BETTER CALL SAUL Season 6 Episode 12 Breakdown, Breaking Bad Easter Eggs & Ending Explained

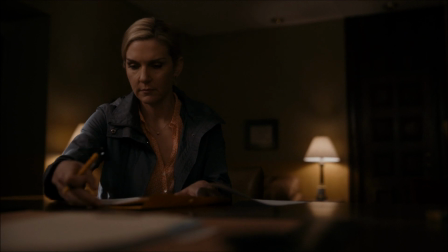(8:15)
Cut back to Saul's office where he and Kim go over the papers.
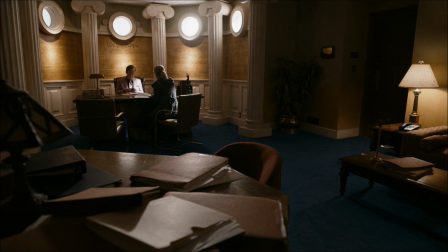(8:18)
Saul does that thing you'd do in primary school when he got an answer right on the spelling test and it shows the disrespect he has for what's actually happening.
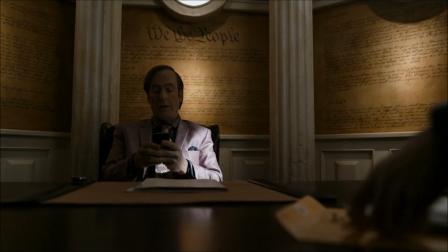(8:26)
This was of course murdering the phone call and he just sits on his phone completely ignoring the situation.
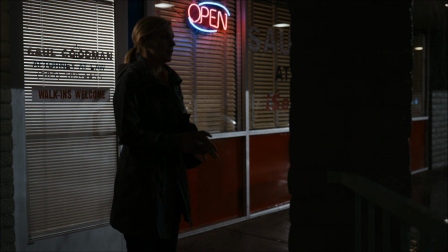(8:32)
Kim wants nothing other than to leave everything behind and she doesn't even take her share of the money.
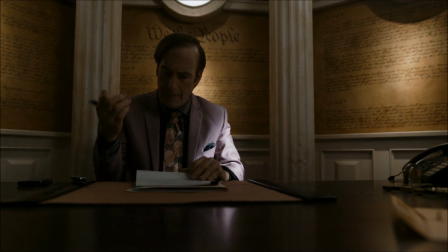(8:38)
Jimmy is completely cold towards her and is it just me or can anyone believe that a show called Better Call
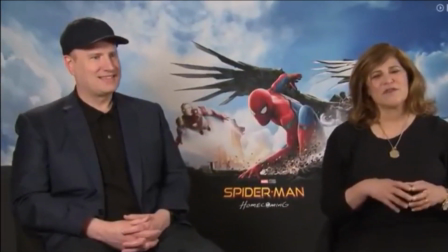(8:43)
Saul that's about Jimmy turning into Better Call Saul finally saw him become Better Call Saul.
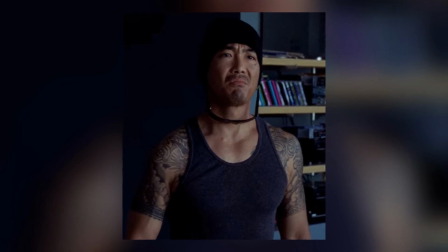(8:50)
We also see someone you might remember in Emilio. This was Jesse's original partner in Breaking Bad and his cameo is followed by Jesse himself.
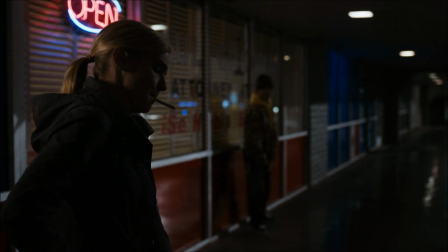(8:59)
I was furious, furious I was that Aaron Paul didn't look exactly how he did 13 years ago and that's it,
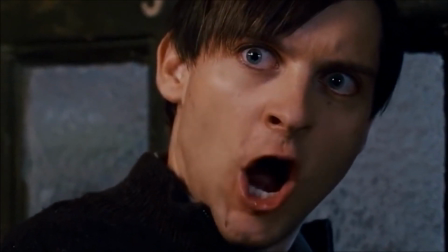(9:06)
show's going off, I'm not covering the finale, f***ing burn it all down.
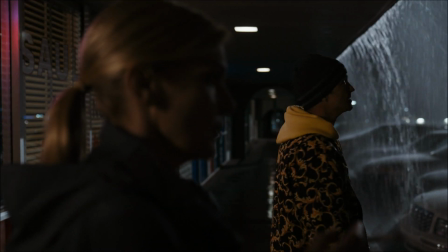(9:10)
Now obviously the guy's gonna look older and you kinda have to suspend your sense of disbelief and just, you know,
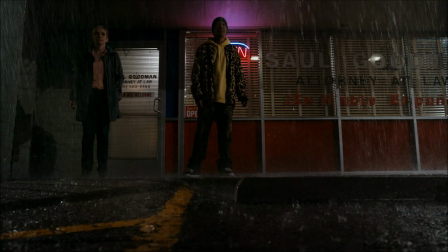(9:16)
just enjoy what we got instead of thinking about what we didn't. Now he has a cigarette with Kim and the pair are of course very much the partners who ended up being
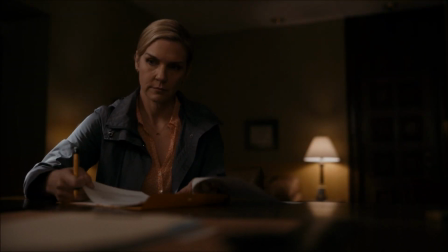(9:24)
pulled in by the kingpins and because of this they had major aspects of their lives ruined.
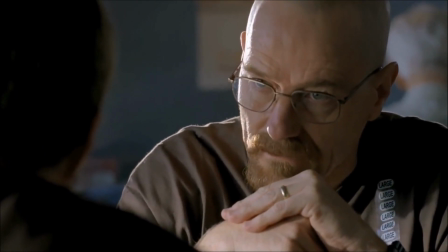(9:30)
Of course they're their own people and are also responsible for their own actions but they were very much enabled by those who led them down the darker path.
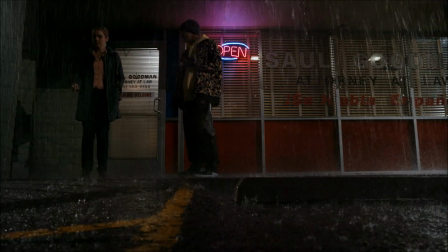(9:37)
He asks Kim if Saul is good and Kim says...
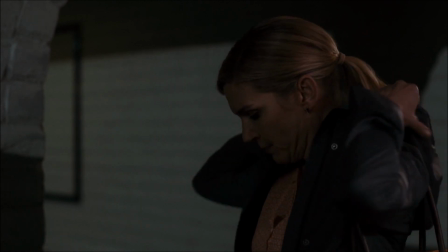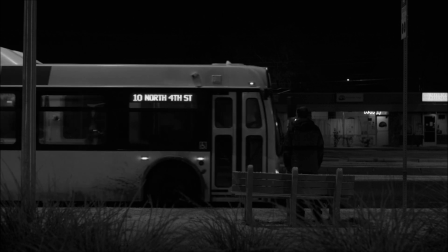(9:46)
Great line of dialogue and in one of our many parallels we catch Gene getting the bus.
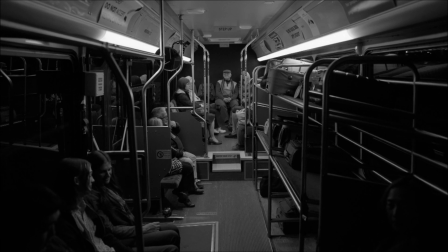(9:51)
Both he and Kim live the high life and having to ride the bus signifies their fall from grace.
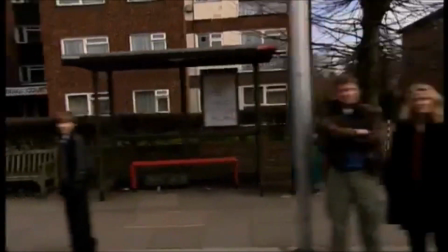(9:57)
Not slagging off riding buses yet, I couldn't even drive until I was 29 so I did ride a lot of them but yeah I think they did this for a reason.
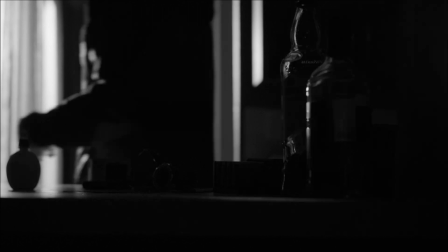(10:04)
Back at Gene's he pours himself a drink and puts his feet up but this time he doesn't turn on the police radio showing how relaxed and in control that he is.
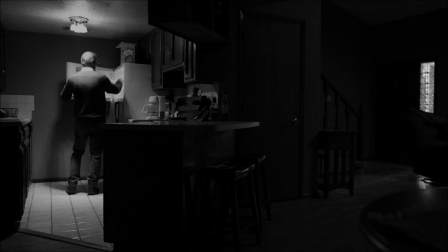(10:13)
Gene probably knows deep down that he's going to get caught but he doesn't really care because he has nothing to lose.
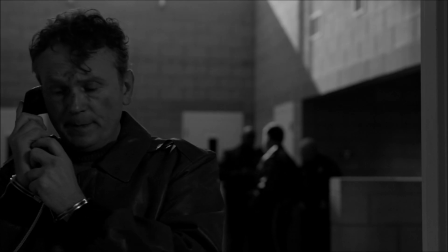(10:19)
He gets a call from Jeff pretending to be his son who tells him that the guy ended up telling the police that he's been robbed.
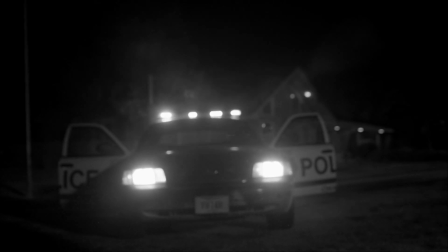(10:25)
I don't know how they could pin this on Jeff as he didn't have any stolen goods on him but either way it makes Jimmy go to Marion.
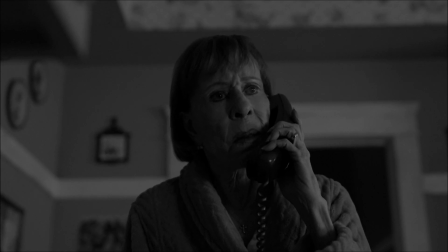(10:31)
She obviously brought up how Jeff got in trouble in Albuquerque and this too is brought up again.
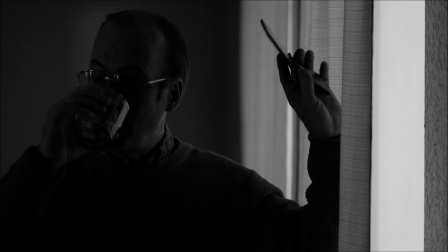(10:36)
Unfortunately Jimmy slips up and brings up Albuquerque himself which triggers Marion to investigate where he comes from and so on.
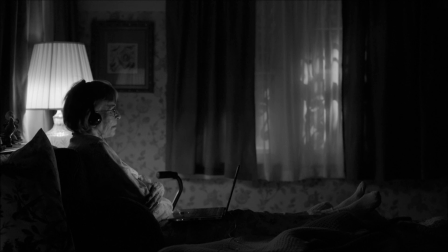(10:44)
She of course saw them last week and though Jean seemingly smooths it over she starts to look into him.
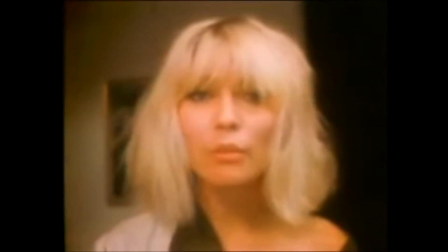(10:49)
We cut to Jimmy listening to The Tiders High by Blondie which is about someone sailing through rough waters but they're still sticking in there much like how Jimmy is.
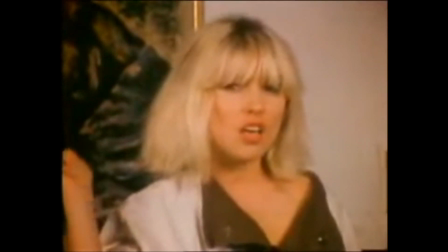(10:58)
Though the song talks about dealing with difficulty it's really laid back and relaxing much
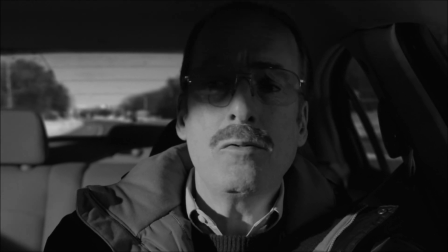(11:02)
like I like how Jimmy is really close to getting caught but he's extremely relaxed about it.
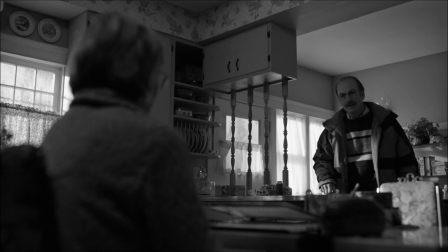(11:07)
Now Marion has upgraded from cat videos to commercials and Jimmy opens her laptop to see his old videos playing.
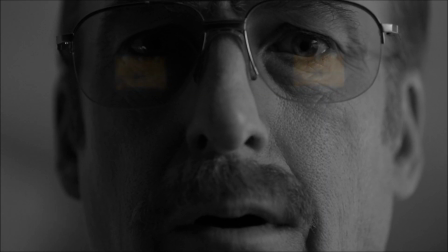(11:13)
We bloody called it but there's such a good little artistic thing that they do here.
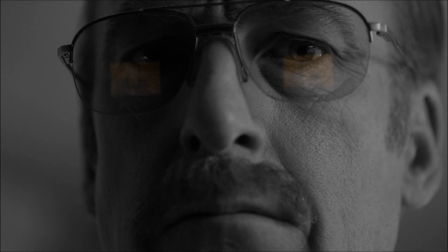(11:18)
Whilst the scene itself isn't black and white, we can see that the commercials are in colour because that relates to his old life.
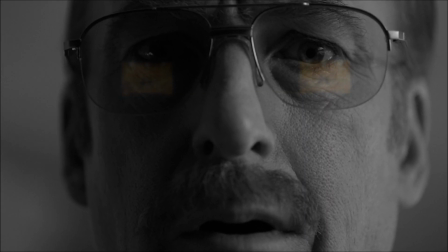(11:25)
Such a brilliant way to depict him looking back at his more colourful past that holds a lot of symbolism to it.
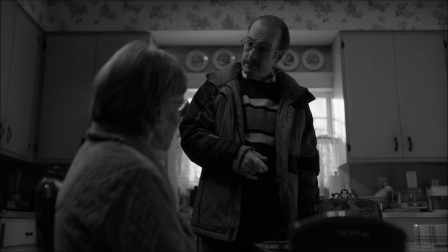(11:31)
He's caught, can't talk his way out of it and if he's willing to lie about Nippy and who knows what depths he won't sink to.
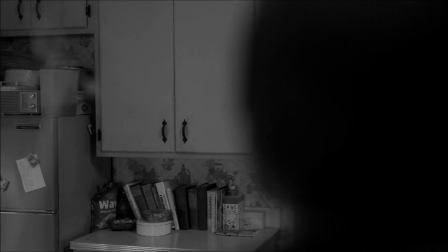(11:38)
I also love how Marion has a telephone wire plugged into the laptop that she then unplugs and puts into her phone.
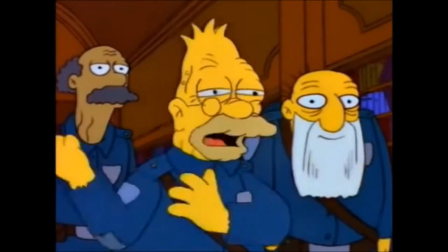(11:44)
You kids don't know how lucky you are with wifi who had to do this all the time back in my day.
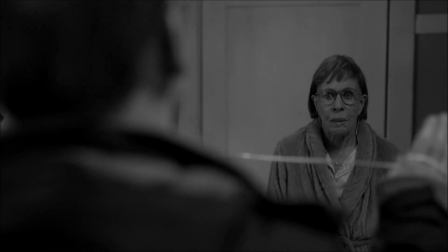(11:49)
How Jean rips this out the wall and though it seems like he could be doing it up to strangle her, I actually think that he was just doing it to tie her up.
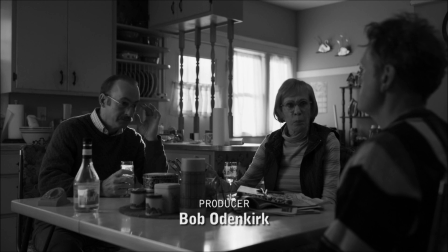(11:57)
However this location is important as it's the same kitchen where she joked about him killing her in the first episode they met in.
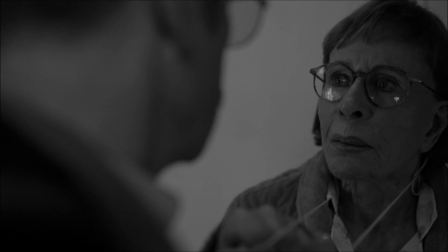(12:04)
He says I trusted you and this makes him massively drop his guard.
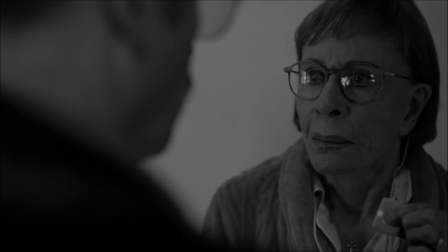(12:09)
Marion sounds the alarm and she says Saul Goodman is in her kitchen which makes him flee ending the episode.
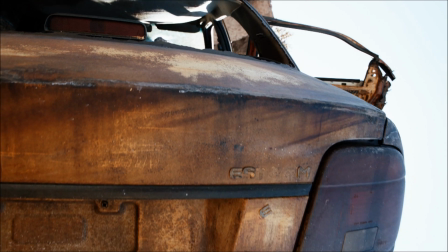(12:15)
We then cut to a preview of him in colour beside a destroyed car and over the top of this we can hear him attempting to get himself a new identity.